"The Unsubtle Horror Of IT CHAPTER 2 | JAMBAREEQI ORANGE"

Howdy folks, Jambareeqi here, and welcome to another episode of Jambareeqi Orange, the show where I let my patrons decide what I review. What were the options for this episode?
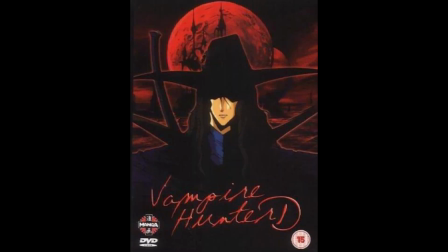[0:24]
Happy Halloween, Scooby-Doo, The Lighthouse, It Chapter 2, Vampire Hunter D, Perfect Blue, and Doctor Sleep.
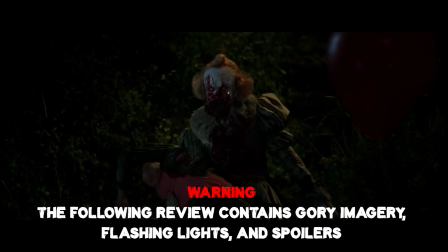[0:32]
They chose It Chapter 2. 27 years after the events of the last movie, Pennywise is back on the prowl.
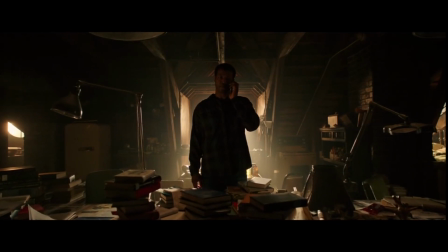[0:39]
Mike, the only loser who stayed in Derry, contacts Billy, Bev, Richie,
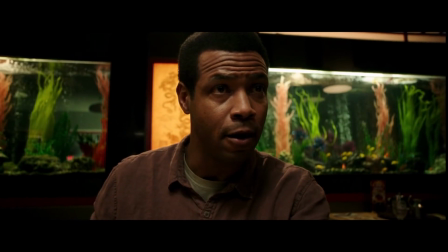[0:44]
Eddie and Ben so he can remind them about their childhood boogeyman and motivate them to fight again.
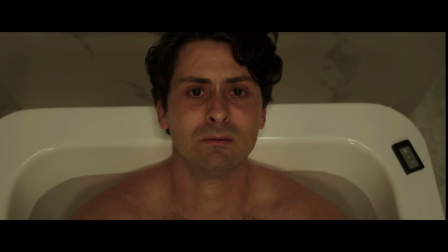[0:50]
Sadly, Stanley won't be joining them because he's decided to take himself off the board.
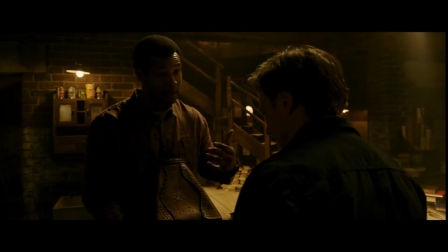[0:54]
However, no one is up to the task, but Mike then uses a spiritual ritual to help Billy learn about Pennywise's origins.
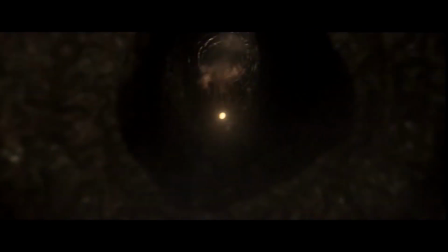[1:01]
It turns out that this clown is a shape-shifting alien who has lived on Earth for many, many years.
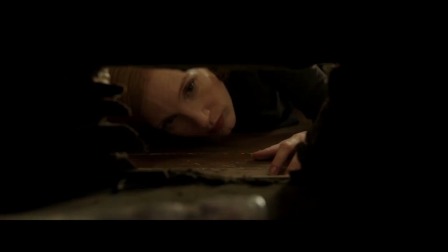[1:07]
In order to defeat Pennywise, Mike explains that everyone has to find a personal token of theirs in Derry,
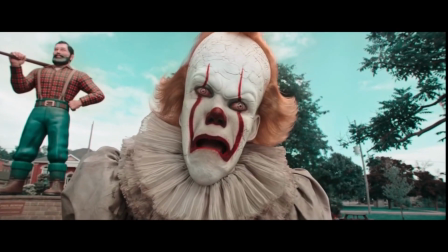[1:13]
all while dealing with childhood traumas and new appearances of the evil clown.
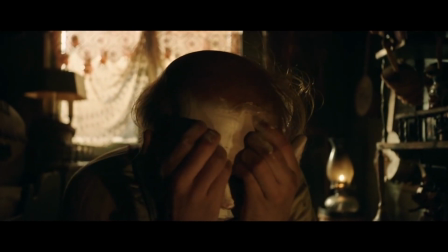[1:17]
Much like the first chapter of It, I did not find this movie to be consistently scary,
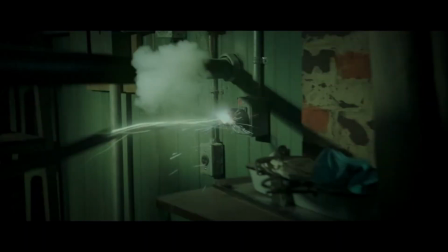[1:22]
and that's once again down to the excessive jump scares, blaringly loud sound design, and lack of subtlety.
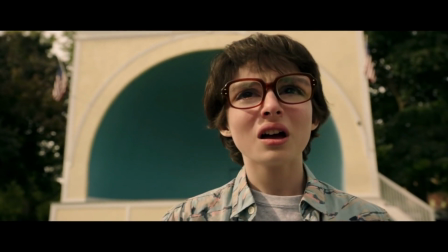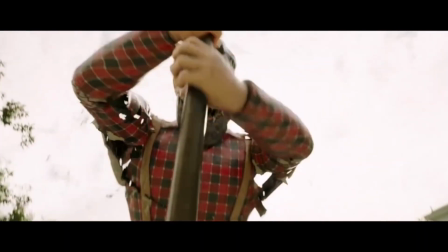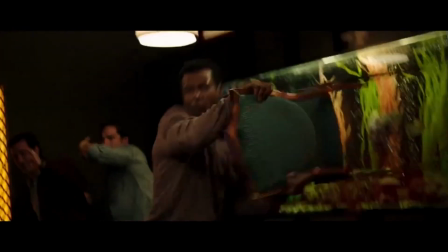[1:39]
The movie is trying so hard to frighten audiences that it goes off the deep end and does the complete opposite.
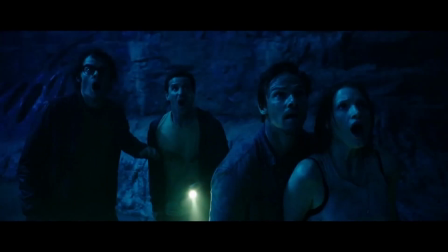[1:45]
It Chapter 2 prioritizes visual flair over suggestive vagueness, resulting in a movie that mistakes louder and bigger for scarier.
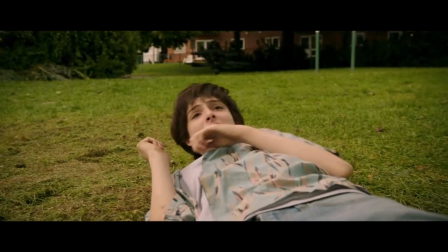[1:53]
Most attempts at scares consist of monsters running towards the camera while screaming,
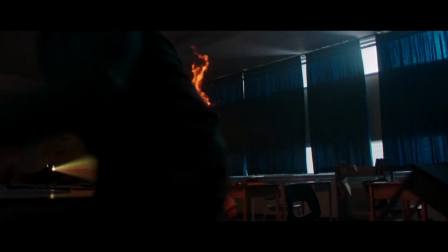[1:57]
which is perhaps the easiest way to get a highly emotional reaction out of a horror audience.
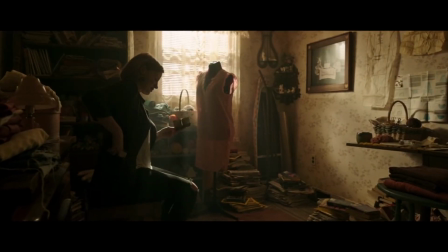[2:02]
Each scene resembles the same formula too. A character returns to a special place, finds a nostalgic item,
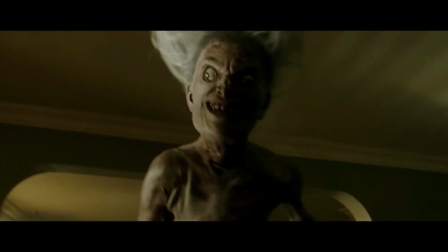[2:09]
and then Pennywise appears in the form of a monster that reflects said character's fear, roaring or screeching as he chases after his victim,
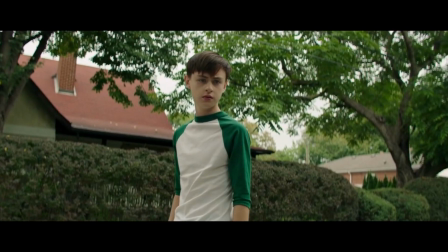[2:16]
only to leave them alone shortly after. Even the childhood flashbacks recycle the same pattern.
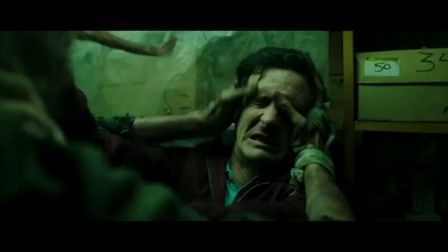[2:21]
Sure, I get that the intention is to show that the clown wants to feed off their fear, and these adults must conquer said phobias or insecurities to defeat Pennywise.
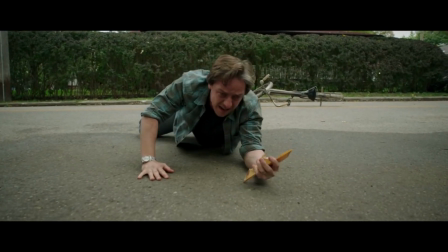[2:30]
But there's only so many times I can watch the same scene again and again before it becomes predictable, and said expectations make me less afraid of what will happen next. The movie's explanation for Pennywise's backstory is another reason why I don't find him intimidating. I'm not sure if this origin detail was in the book because I've not read it, but a common criticism against horror sequels is that they end up over-explaining the monster.
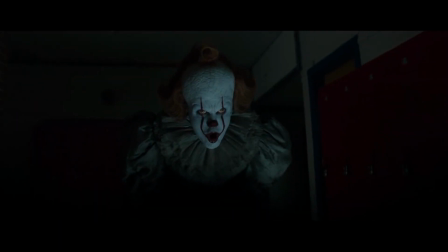[2:53]
And that's what makes the threat less creepy, because suddenly the boogeyman makes more sense and is easier to comprehend.
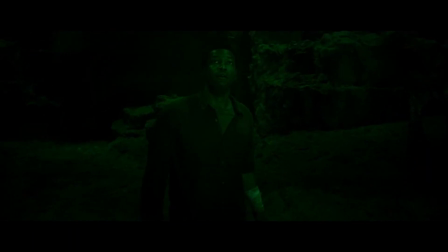[3:04] Oh, did it work, Mikey? Did it work? Tell them why your silly little ritual didn't work. Tell them it's all just, what's the word, Eds? Gazebo.
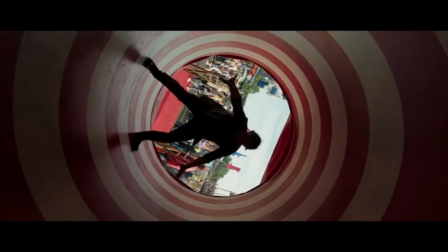[3:18]
That being said, there are some effective moments of tension to be found, but they usually come from Pennywise setting out to kill a child.
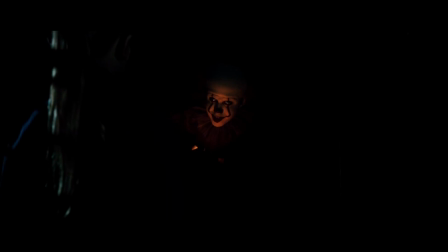[3:25]
Like a very atmospheric and slow-paced scene where the clown targets a little girl with a birthmark, as he uses manipulative empathy to knock her guard down.
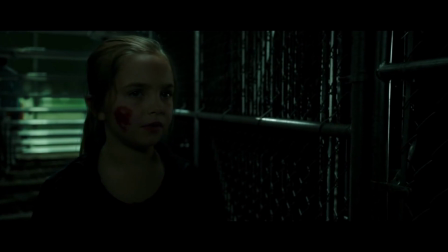[3:34] You're not my friend, you're scary.
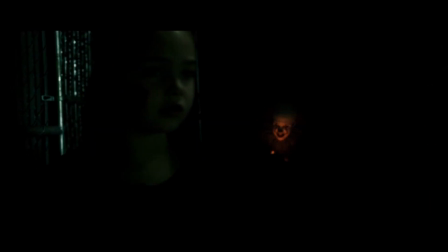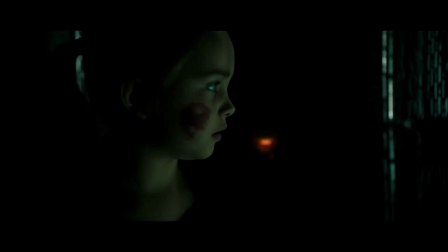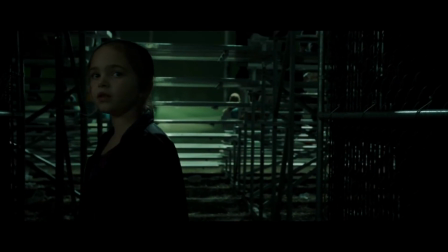[3:46] Why are you crying? People always make fun because of the way I look.
Only for the poor girl to become his next meal.
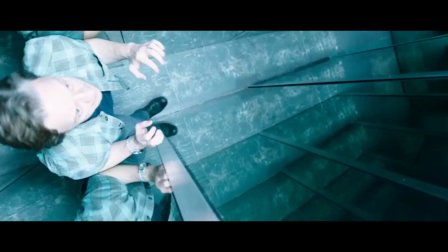[3:56]
There's also a part in the film where Billy tries to save a child from Pennywise in a funhouse maze.
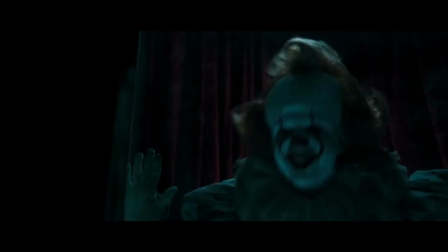[4:01]
It's a nail-biting moment in which Billy is helpless while the child screams in terror,
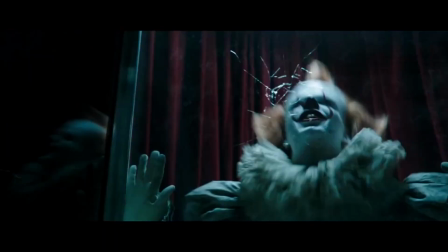[4:05]
and the clown gradually breaks the glass wall with progressively faster headbutts.